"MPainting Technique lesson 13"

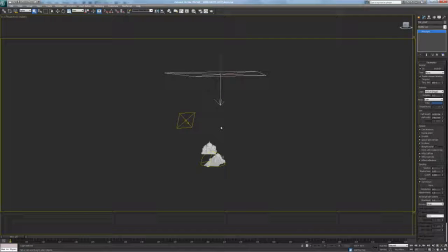[12:22]
And what this is going to do, a top light generally adds form to your scene.
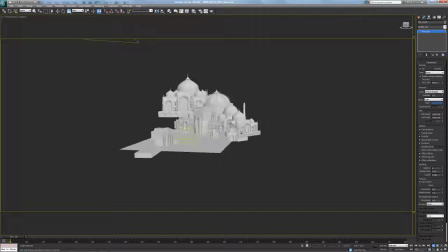[12:28]
So whenever you have a lot of shadows, sometimes it could use a little bit more breakup.
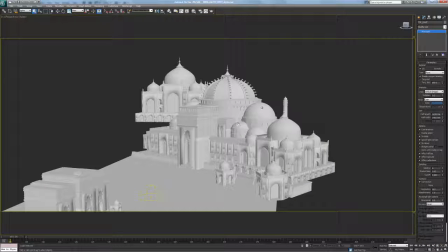[12:34]
So that top light is going to hit all the top surfaces and separate it so we get that 1-2 read. We never want values to start merging into one.
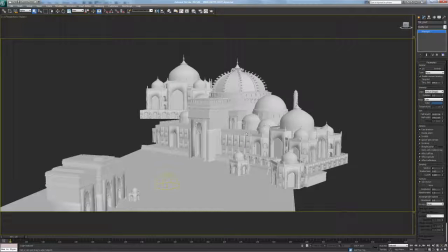[12:44]
If you blurred your vision or you squint at your scene and you can see kind of all the values mushing together, we start to lose the form. So what that top light does is it hits the top facing surfaces and creates that 1-2 read.
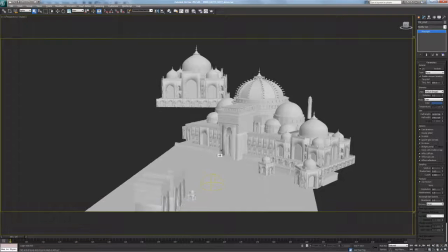[13:02]
And I'll show you in a minute. I have a render in Photoshop here that we could take a look at.
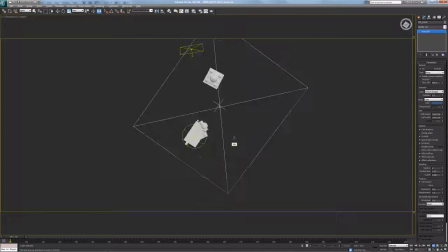[13:07]
And that's just a big light pointing straight down, and there's no decay, so all the rays go straight down,
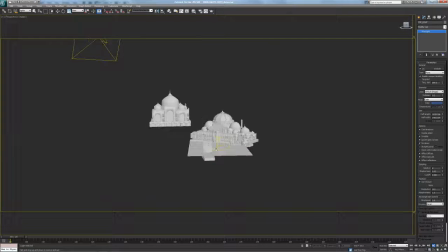[13:15]
and it just picks up and cuts out a little bit of that form. So once we're all set up with that,
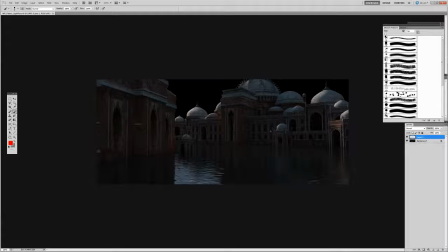[13:22]
let's take a look at, I've rendered something out, and you can see the noise in here too. That's from the low sampling, just to get a fast render. And I've rendered it out so you guys don't have to wait and see the buckets rendering.
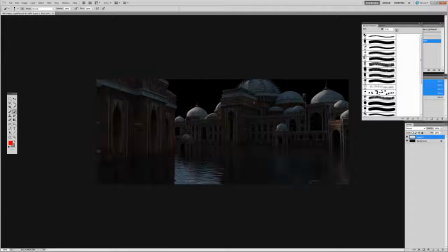[13:39]
My machine isn't the fastest in the world, so. Alright, so what we have here, what we see is the key light affecting there. All of this area is driven by that dome light that we had with the HDRI mapped in.
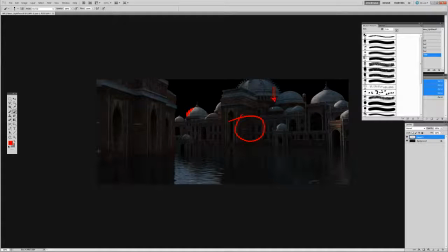[13:54]
And then you also see this top light. We get that lighter, and then we get that 2 read. So we have the 1-2 read, lighter, and this is nice because it causes that form. When you have a top light coming down, especially on spheres, it's really nice because it lights it,
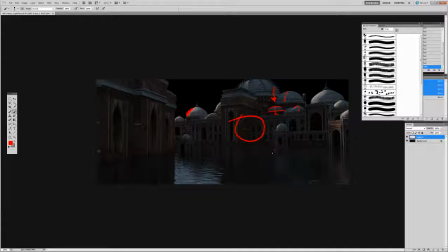[14:10]
and then it kind of has that gradient fall off that really adds form and readability to your shapes. And that's what we want. We want to be able to read the forms and the shapes.
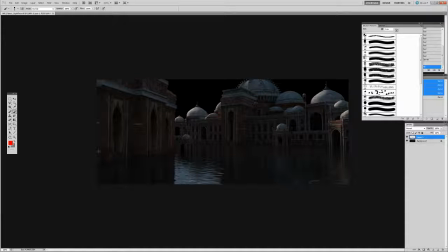[14:24]
Alright, so some of the things that we ended up doing is just catching just a little bit of that side light there from our key. And what we're doing is, and we took a look at this with the lighting design talk that we had earlier, was cutting out shapes from the background.
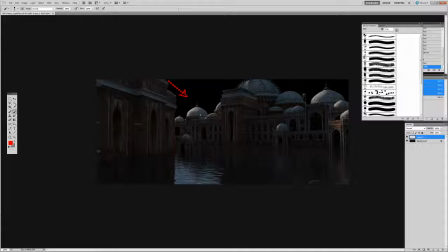[14:43]
So you could see that even though we studied characters and in film, the lighting, we can apply some of the same principles to our own scene. So I have the key light cutting this guy out So we have a light against dark.
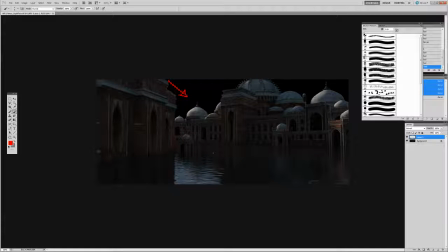[14:58]
And when we put the fog in, there's no fog or atmosphere in this yet because this is just the lighting stage. We're really going to see that being cut out because not only do we have the dark against light to help us cut the form and the shapes out, but we're going to have a difference in contrast,
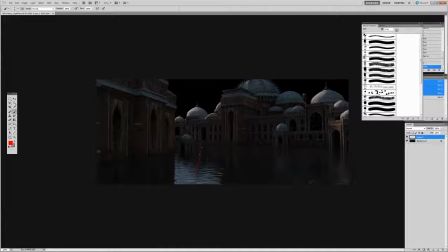[15:14]
meaning as that fog gets heavier and goes further back, we took a look at the diminishing of contrast as it goes further into the Z and into the environment.
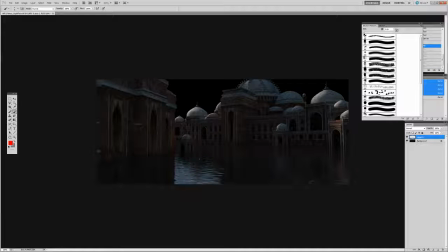[15:29]
We're going to have the contrast and the details get less and less. The contrast and the values between the lights and darks get less and less. So that will allow this shape to be cut out. Right now, because there is no fog, I have this cutting out on the dome, but this kind of, if you squint your vision,
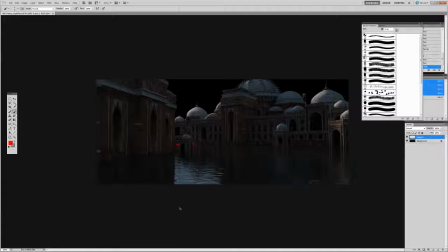[15:46]
it starts getting really mushy with something behind it. We're starting to lose those edges, and we're going to bring it back with the fog. So not to worry about that. So we have right here dark against the lighter sky.
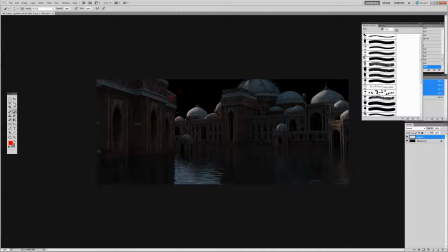[16:01]
We have light against the darker sky, most likely. Again, cutting this out from the sky. That light against that dark. And starts going everywhere here.
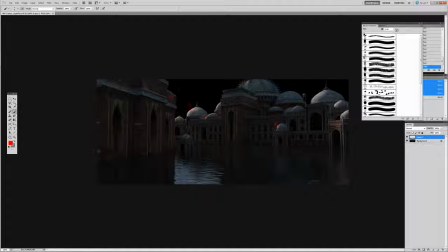[16:14]
Light against dark here. We'll start to play around the light against dark. Really cutting out those shapes against each other. Against each other. Against each other. And really starting to bring forms in front and behind others through this.